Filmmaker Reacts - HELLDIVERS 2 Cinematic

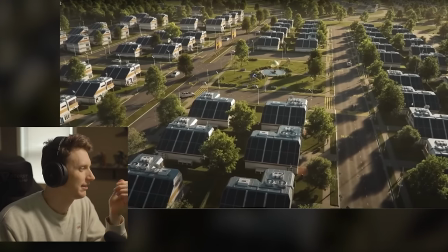and then it's like a commercial just like this is like a it's like an all-state commercial all a sudden
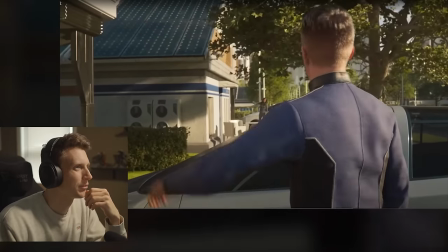liberty hi there democracy this
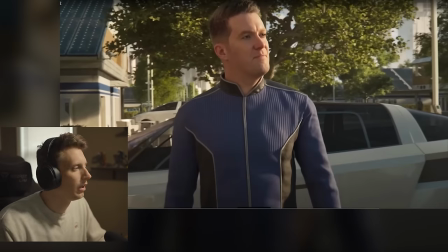is so fun i am okay so first off blown away with just where we're at with with any of this 3d stuff like four games i mean games used to um you know shy away from really showcasing um facial
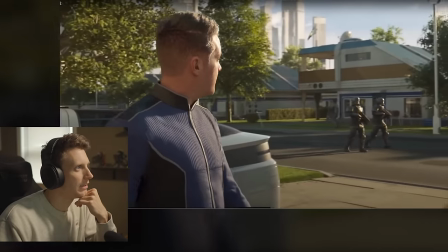features but it's like there's so much detail on his face so much expression it's really really cool
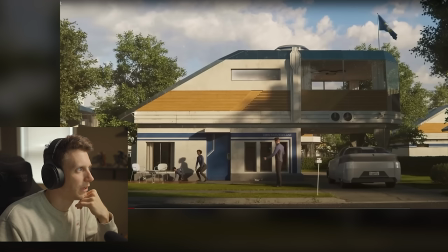this is really nice setup the lighting's nice and bright which is really
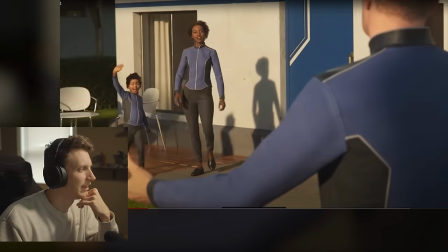cool yeah it feels like a commercial and i love it because
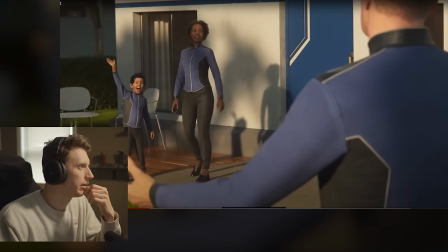i actually thought that this was like just like a funny thing and i was like oh i thought they were supposed to be like fighting
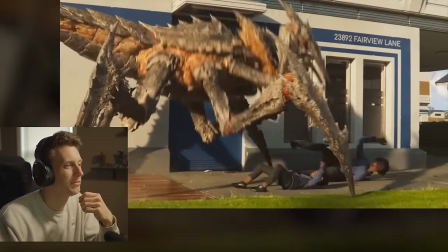his family or neighbors would ever get massacred
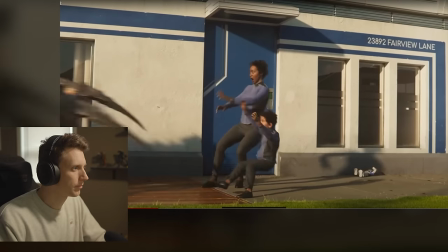here that's a really really cool shot though the impact oh man yeah there's so many like little details even in this this is really cool you got the kid's toy here on the bottom right but if you notice like as the creature is coming in it's
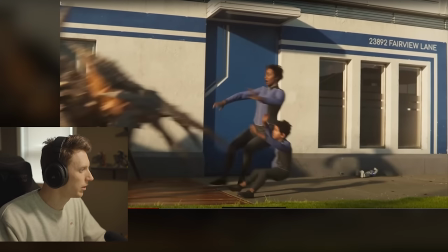actually like kicking up dirt and breaking probably like clay pots like maybe that was like holding some flowers and stuff um so just things to add like
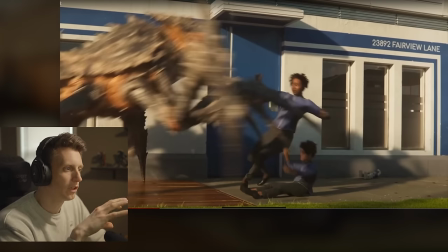elements of of energy right into the scene so it's not just a moving creature but you also have some elements blowing into the scene as well to help
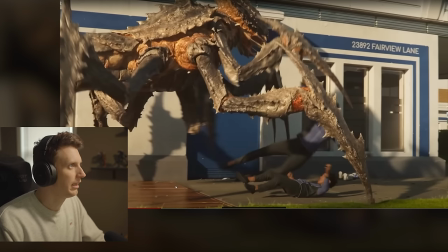usher like the holes the like just the momentum of this whole creature right in is wild i like that it starts lower and it kind
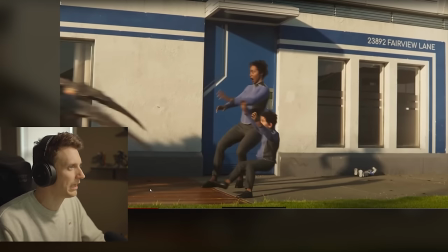of grows like up into the scene so it occupies a lot more space of the screen it's only on for a few seconds or like a second a few frames
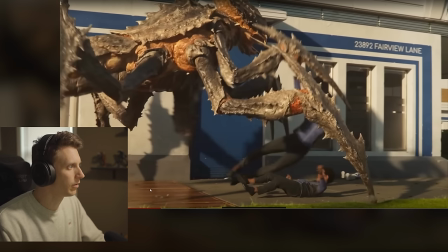i should say um but it grows so you don't even realize how big the creature is at first until this part of the shot. So it actually starts like lower and grows up. So it's even for such a short shot, it really gives you a sense of like panic as a viewer.
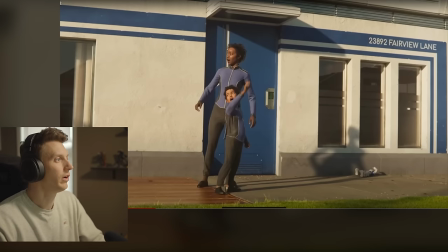Because you're like, oh, it's big.
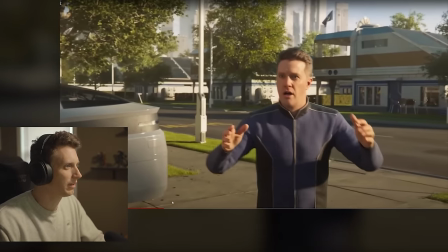That's cool. And of course, cutting away right before she is impaled. Oh, now see, that's pretty dark.
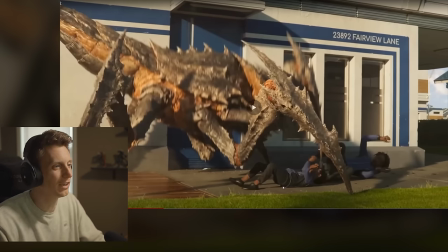I thought it was her. It's actually it's absolutely going for the kid first. Oh, no.
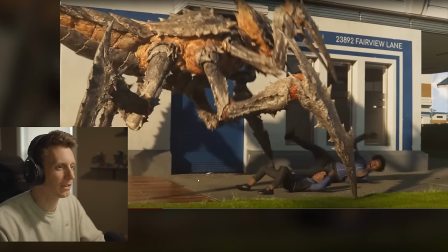Yeah, he knocks him down and you can see the giant talent is coming down. And oh, yeah, that's going right for the kid's head.
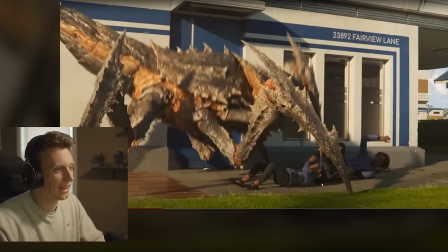Yeah, that's fun. Well, fun.
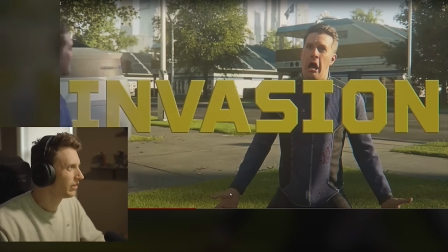The blood effect. OK, so then it's just comedy. Oh, wait, it was a commercial.
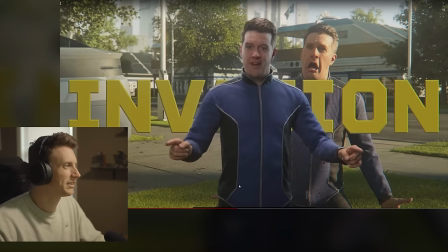I like this. It's a good that's a good spin. because he's able to like act a little over the top.
You could be next.
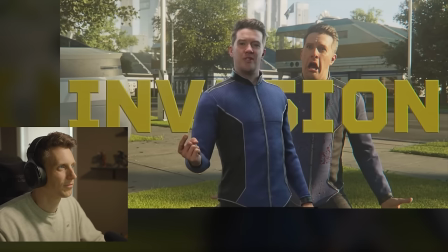That is, unless you make the most important decision of your life.
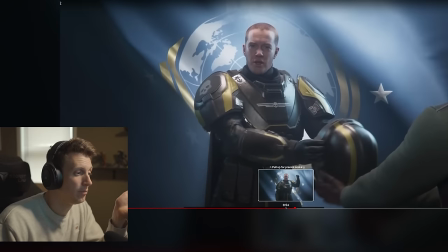Prove to yourself.
Now, see, that's a cool effect that I've seen people do, or like the quick change.
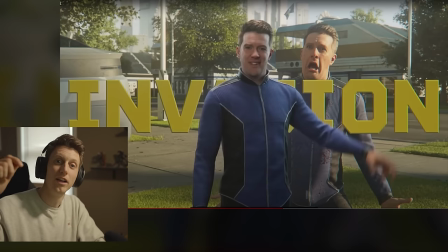And you can do that like practically filming with a camera. You have an actor hold in spot and then you snap and you go to the next scene.
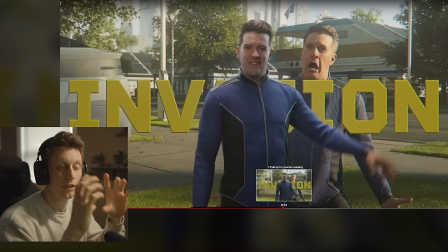I've done that where you can overlay, you can film your footage one way, right?